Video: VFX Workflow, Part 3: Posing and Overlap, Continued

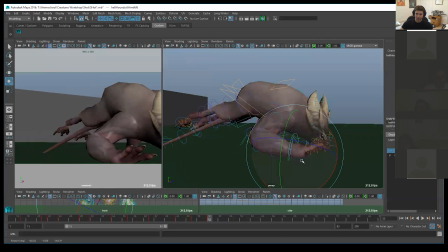[4:12]
This one can probably land, oh, right about here, let's say, you know, a little bit closer to the camera.
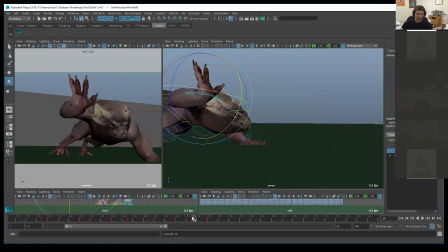[4:19]
We'll make it a little bit more intense.
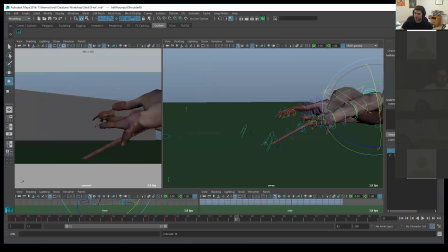[4:23]
And then push off this way. And then this is where we can start to detail in that type of stuff, you know, and then this is where we'll kind of hand key all the fingers to get a really nice,
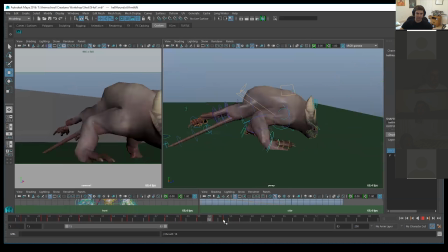[4:38]
you know, push off this way, right? And that's all just detail stuff. All right, so we're leading with this one.
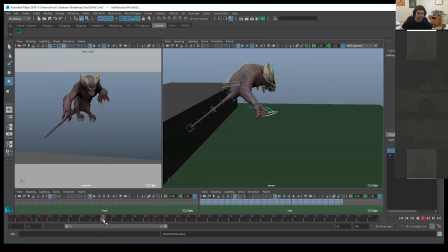[4:46]
This one's coming first, right? Which means this one should be down first.
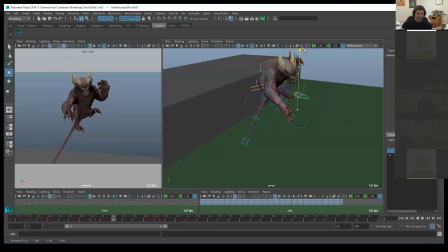[4:51]
So opposite can come up. Get a really fun kind of claw inside of here.
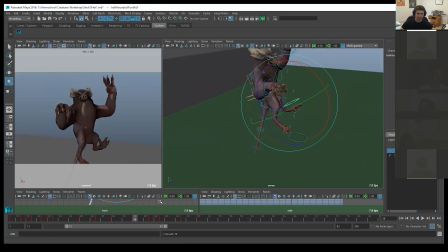[4:59]
This one's still going to be delayed. So here, can bring just to resolve our IKs,
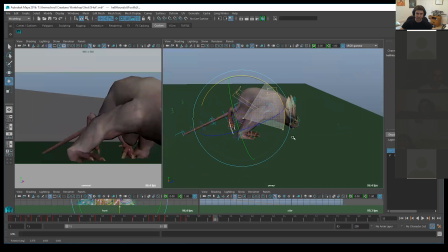[5:08]
and then we can just look at quad cycles to get this working, depending on which one that we want to push off of. Okay, so if we're going to do like another push off, like if he's doing like a bit of a gallop,
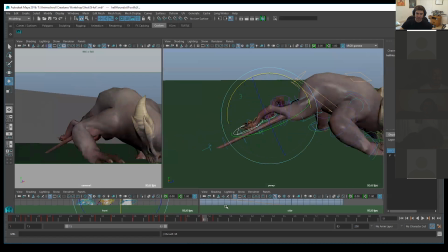[5:21]
do a nice push off this way, and then arc it up as he comes up,
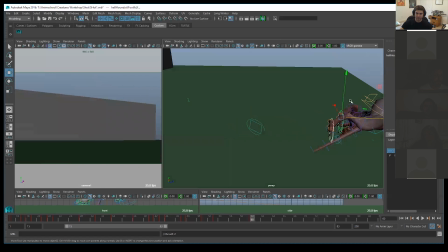[5:29]
and then bring it forward as he moves forward off screen to kind of finish the shot.
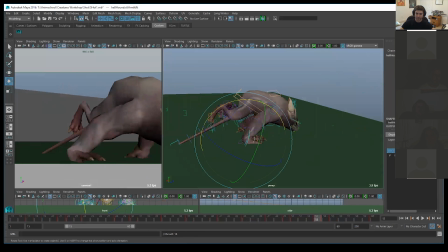[5:39]
Okay, then here's where I'll take the body down, all right, and then favor the rear spine into a reverse arc. So we get C reverse C here, just so we see change happen, and then here, so it tweens out of it,
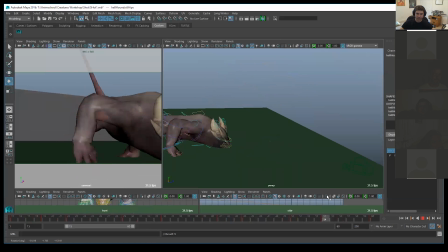[5:58]
bring it back. And then when he pushes off from these,
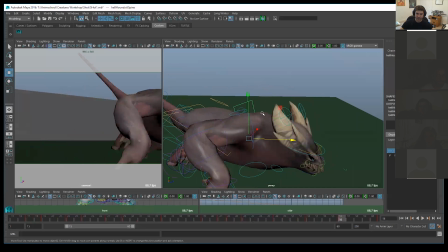[6:01]
this is when we can start making sure that our silhouette leaving tweens into a push off this way, right?
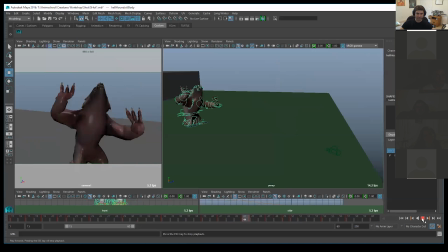[6:10]
So now it feels like we're really just pushing off forward. Okay. Then what I'll do is I'll start playing with chest noise.
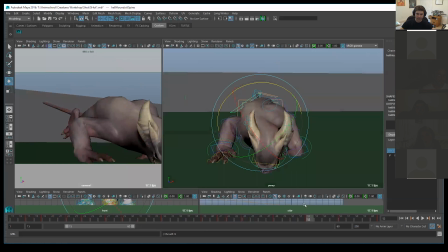[6:19]
So we can hit here, we hit here really, really, really hard, but then within like 2 frames, we're immediately back up.
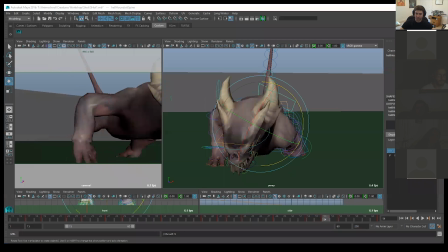[6:27]
Okay, so we feel that clavicle pushing up. Here, 1, 2, 3. And we just really stage it for camera. And then make sure that we have some clean exit frames kind of coming out.
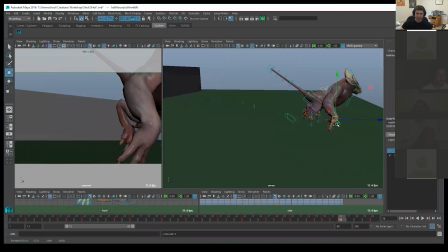[6:44]
And we can start bringing this forward. So it's just kind of filling in the gaps, making sure that we're offsetting. And then of course, when we leave, I'll offset these legs. So one leaves before the other.
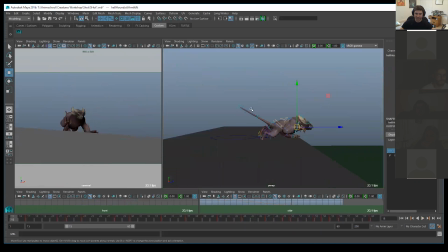[6:55]
Then what I do, honestly, most of the time, just to get a tail pass in, is I tend to just use FK at first.
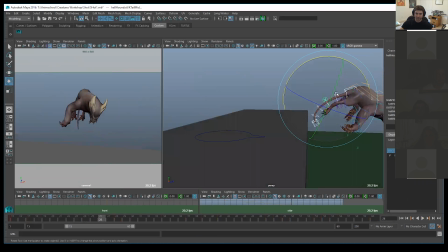[7:04]
So the push off is obviously going to be happening here. And then as we come down, the tail's going to be total opposite.
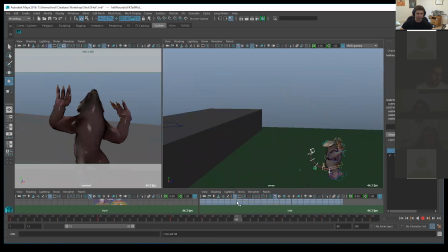[7:13]
Kind of stage it for camera. Right, and then just playing with,
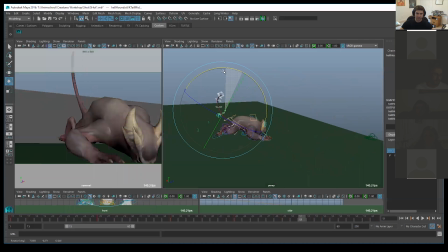[7:22]
getting initial poses in there first, just so it's not annoying anymore.
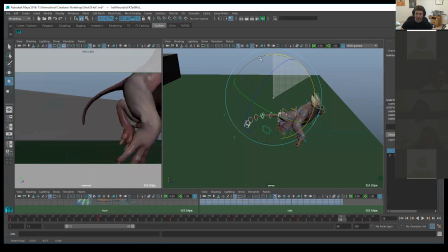[7:29]
Then I'll go in there and literally go in kind of frame for frame and do a proper overlap on this.
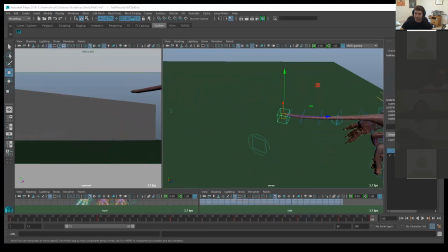[7:41]
Right, so then this way, we just have something, just so the tail doesn't look so stiff.
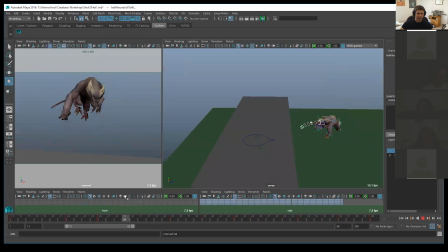[7:47]
Right, so here, he jumps up at a certain momentum, and then he kind of shifts this way.
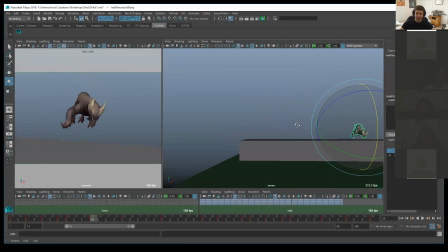[7:52]
So what I would do is towards the beginning of this, I would make sure that that shift starts to occur based on that push-off.
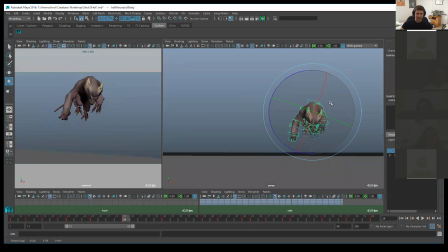[8:00]
Right, so we get some of that arc happening during this push-off here, and then track that arc. See that? Even just by doing that, now we can track the head into that arc coming down. And then you can do the super fun stuff with like the claws. So if we push off like on this claw here, getting a really nice push off here.